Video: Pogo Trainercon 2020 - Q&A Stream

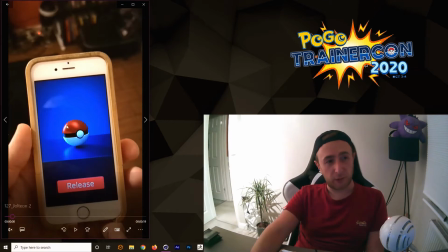It depends if I'm enjoying it or not, is the truth. But if we go through this, what's happening here is this imagery is actually real. Like that is actually on my phone. It's not an app or anything.
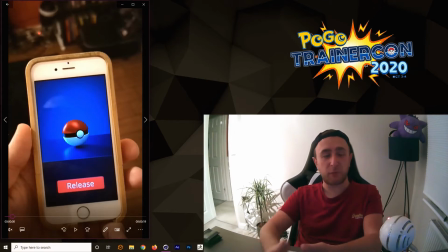It's an animation that I made, so it's actually a video, and I'm kind of I'm faking the fact that I press release.
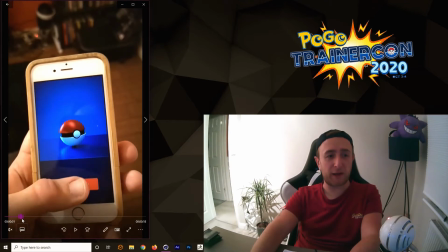If I actually did press that, it would bring up the play button. So this is actually a video that's playing on my phone, which I pre-rendered and set up the release button as an actual animation.
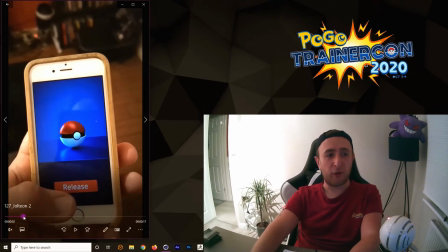So I'm pretending to press the button there. So then we press the button, and then I bring it forward.
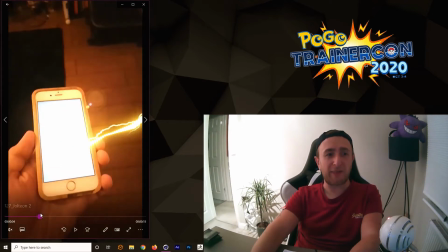The Pokeball opens and the screen goes white, and that's it for the phone side of things. So that's that all done. The lightning effect here is a mixture of 3D and After Effects.
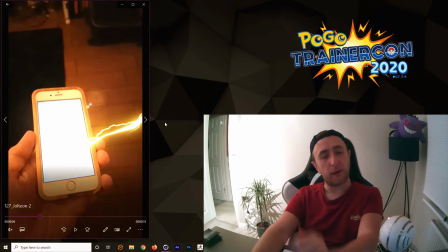So Adobe After Effects is another program I use. And so what's happening here is I've got a lightning strike coming out. I can definitely see a flare effect there with the artifact. So I've tried to lighten up the stage here. So there's a lot of 2D After Effects editing going on in this.
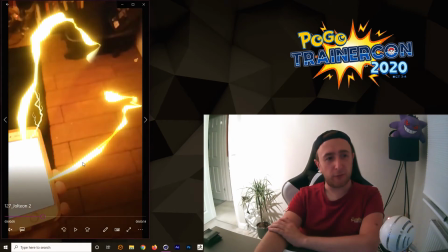And then if we continue, so these thick strikes, these are all in 3D, and you can actually see some of the editing I've done there for masking out the edge there where it's, you know, it's obviously hit the floor or something on both sides, and I'm cropping it out because it's not ready for that yet.
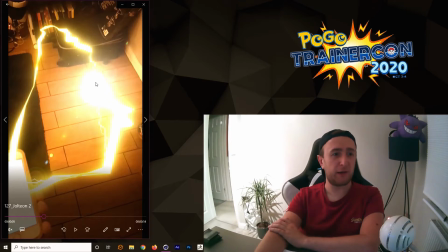And then by that point, that's probably what it did look like as it hits where Jolteon's going to appear.
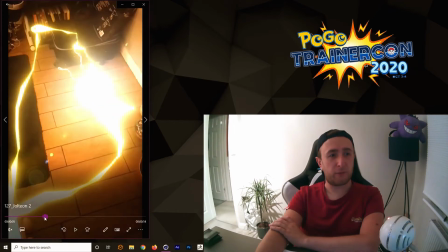And then when Jolteon appears, so the 3D of him is just appearing at this point, and I've,
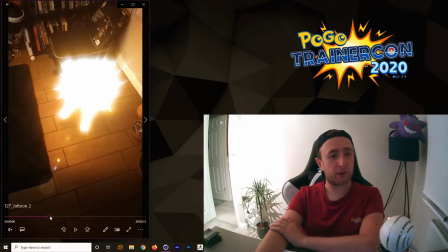After Effects a big flare over the top to cover it up. And then, yeah, there he is.
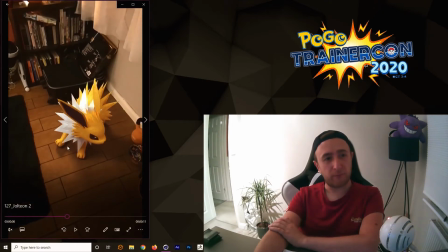And the way that this is rendered is he'll be on a white background, possibly transparent, but I don't think I did many transparencies back then. So this was probably a white background. And I've masked off the character.
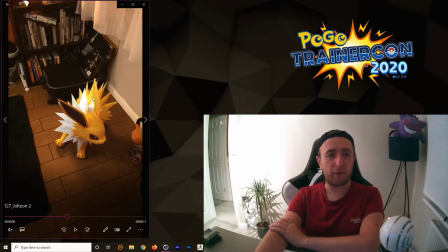So when I render it out, I actually have a layer that's black and white, and anything that's black it ignores, anything that's white it can make transparent. So in this case it would be Jolteon, so he's the thing that's been cropped out. Altogether it gives the illusion that he's actually there in the scene.
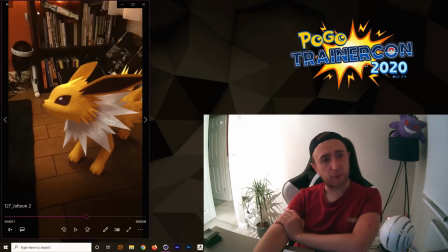There's a lot of, when I've rendered him, I've got a light source over here that you can't see because I'm just matching the lights in the scene.
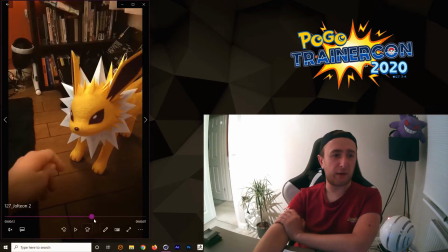That's the best way to make things look realistic. So yeah, he's there. And then on top of all of this,
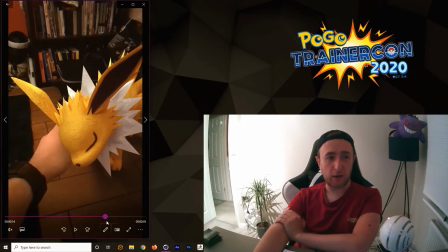I definitely do have a cropped layer because I'm putting my hand behind him, which is something I tell people not to do anymore.
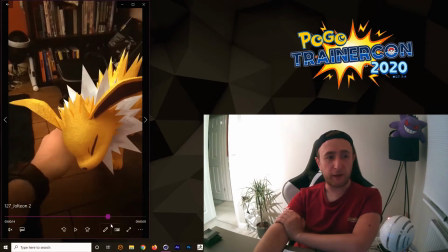And yeah, I'm just making out that I'm stroking him.
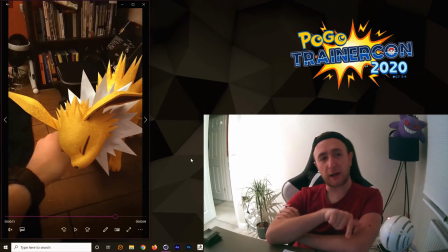So I would have had the video at this point, and in 3D I would have animated Jolteon to react to the fact that my hand is out and I'm stroking him. So that's the process I've done there,
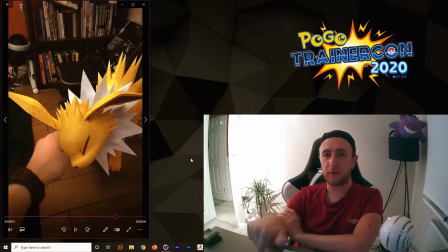which is the animation comes last because that's the thing that you animate as if it's reacting to people to make it look more realistic.
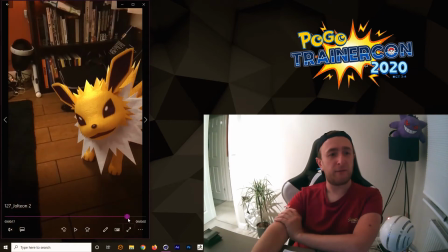So that's that, and that's that there. Sound is minimal.
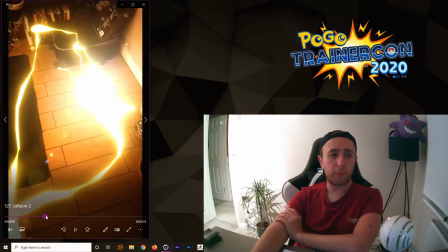I mean, I've got a Pokeball opening sound, which you can get easily.
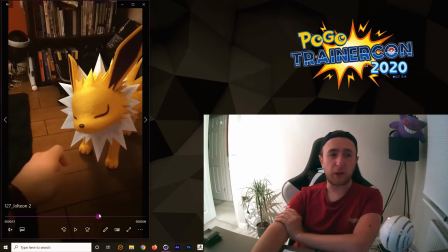But I mention that because my later ones have a lot more sound, as you'll see,
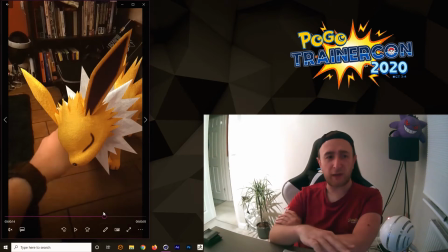compared to this, because back then it was more about just having fun with the actual, the rendering in the 3D and setting it up and everything. So yeah, that's the first one.
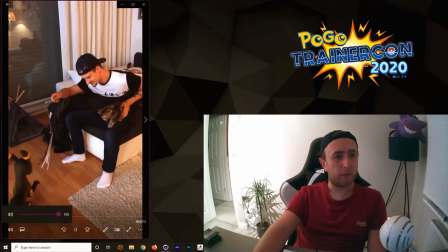We got this one here. So my friend Raphael from Germany.
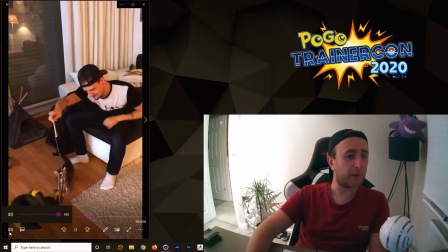Oh, sound, get out of the way. Right.
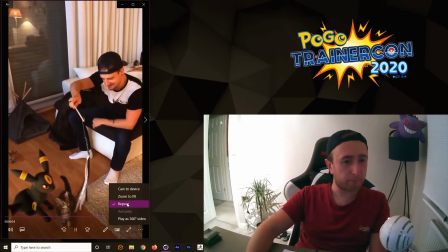So if I just put it on repeat for a bit, because this one's all more about the animation.
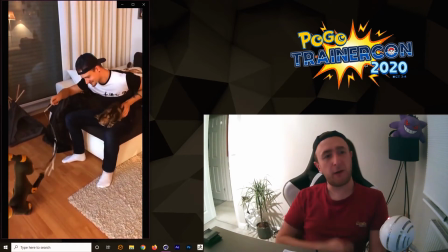So he's got 2 pet cats.
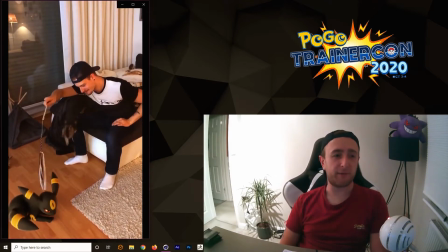He likes to film a lot, and that worked perfectly for doing another Eevee evolution.